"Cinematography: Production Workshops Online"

So for example, noir, we've looked at the ways that we can create that kind of silhouette look, that half shaded look. Now we're just going to have a look just to show you what it looks like with just the backlight on. It probably look a bit strange, but this is it. I'll keep that lamp on just so you can see the defined outline.
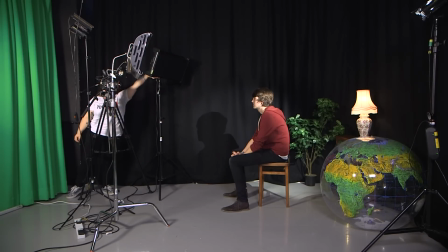20:35 Now, this is us just completely taking that fill out. You're still getting some ambient light.
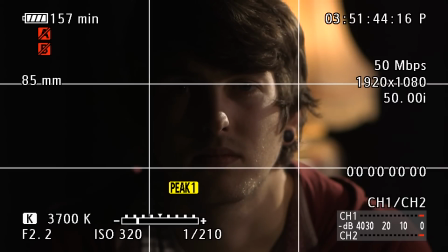20:41 Obviously, we are in a studio location. If you replicate this at home with just a backlight, you're going to see, you're just going to get that nice sort of halo effect.
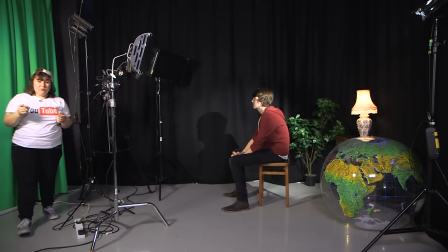20:49 Now, I think that's not quite hitting the head where I want it to. I'm going to adjust it. If you remember from last week, I did talk about tungsten lights and how hot they burn.
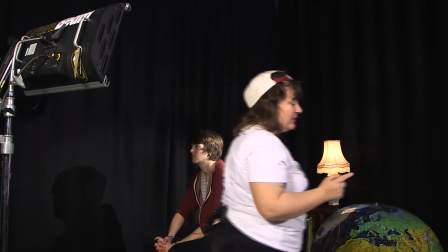20:58 So I am going to use a glove for this because I do want to take my own advice. Now,
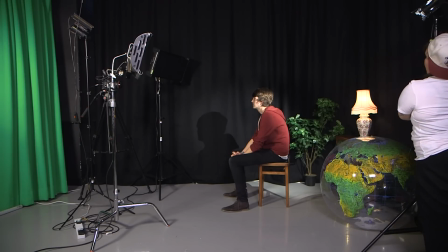21:04 backlighting can be used for a cinematic effect. It's kind of, I mean, I'd probably use it mostly for bad guys.
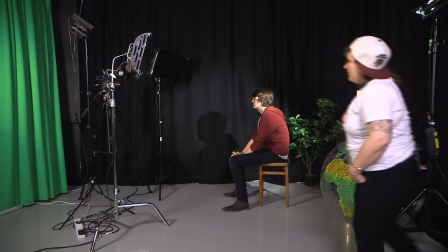21:12 But you can also just use it if your character's in a dark place.
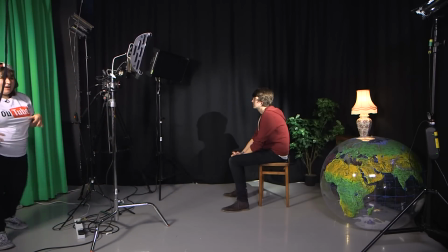21:18 If you're making a short film and your character is experiencing emotions, you're going to go for a more dark and stylized tone.
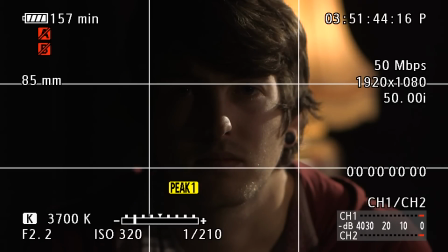21:26 And it's really fun to just play around with these looks. Now, as you can see, I've just got this backlight that's gliding in off the back of the head there. It's just shooting across the face. It's giving you that really defined, hard look. We've lost a bit of the lights in the studio, so you can really see that. At the moment, I've still got that lamp there, which I probably would just keep, to be honest, to give you that real sense of depth.
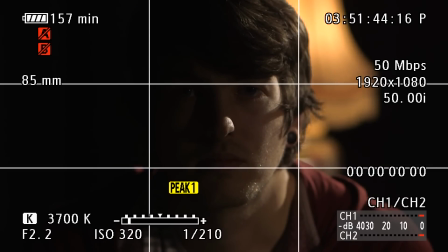21:46 Obviously, I'll show you what it looks like without that. And you really end up with a flat image.
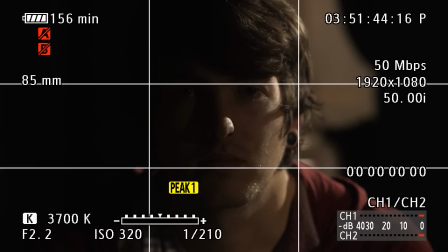21:52 It's a pretty cool image, I'll be honest. It does look pretty cool, but it's very flat. You've got just that nice back, just hitting, giving you a little bit of a side light, but you've lost that sense of depth that having that light in the background really brings out. So this goes back to what I talked about a little bit last week with lighting. If you are setting up a shot, particularly if you've got a nice long space to play with, then you want to put things in the background that really demonstrate your depth of field.
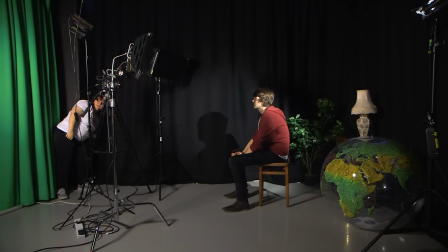22:16 So things like a lamp, things like candlesticks, anything like that is really going to work.
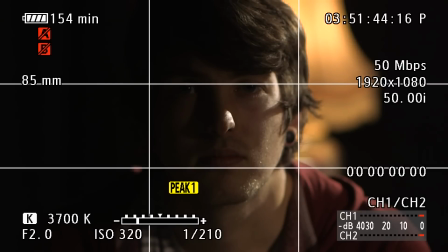22:21 It's just going to bring out that sense that something else is going on in this shot, that you've really thought about it. Now, cinematographers generally work really closely with an art department, different departments that are going to bring more to your shot. Now, I can't really show you on this lens because it's a bit close, but we have some lovely globe in the background,
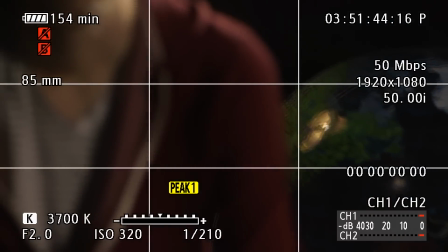22:41 just there, and our lamp.
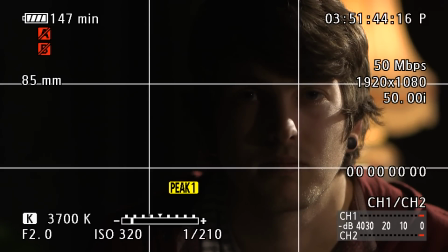22:45 So stuff like that in your shot, it's just another way that you can enhance the fact that you have thought about your composition, you have thought about your lighting. I don't know if I would have an inflatable globe in my shot, but it's something that we've done just to demonstrate that we can show you different depths of field.
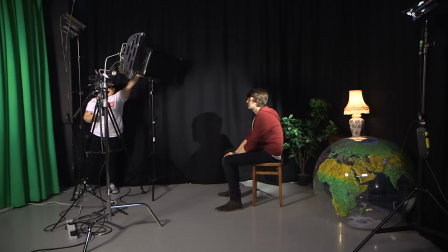23:01 Now I'm going to pop these lights back on because it's looking a bit dark. Okay.
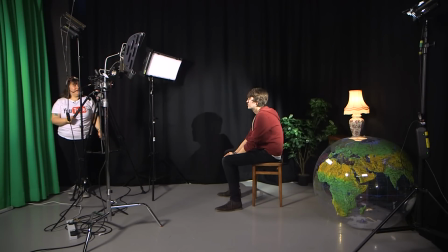23:07 So first of all, just bringing that fill light back up, and you can see again it's a really subdued look just with two lights. I did talk last week about this. Although your staple of cinematography is your three-point lighting, you don't have to stick with it. I mean, for example, quite a common lighting setup these days in interview settings or in corporates, it's just two LED panels, and as LEDs are my recommended light if you are on a budget, you know, just get a couple of stands and experiment with them. This kind of lighting, it's very soft, it's very flattering.
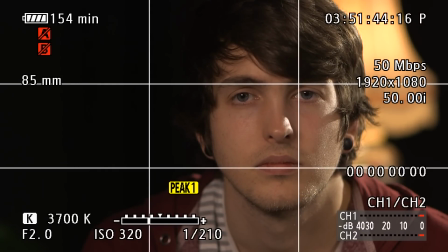23:38 You don't have that harsh key coming in. You do still have a little bit of shadow, but the light wraps around the face in that really nice, soft, diffused way. Let's just add that key back again and you'll see the difference. See, now my shot is probably slightly overexposed. Oh, it's actually about dead on I'll give myself a high five for that one. But yeah, it's looking pretty nice. You've got a nice even light. You've got that ping in the eyes that I was talking about. This is more of what I would call a classic vlogger kind of look.
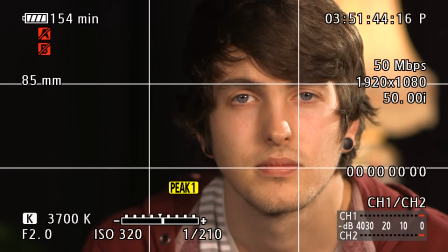24:06 You've got an even light. You've got no fall off. There's only a minimum of shadow, and you've got depth in the background.
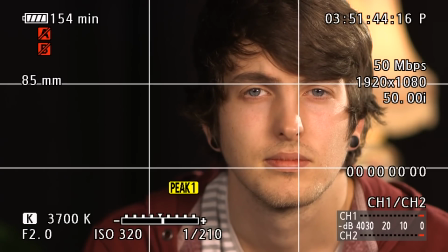24:12 It's a really nicely composed shot, and that's the kind of thing that you really want to be looking at as a cinematographer or as somebody that's really starting to learn about framing. You want to just be playing with those kinds of things.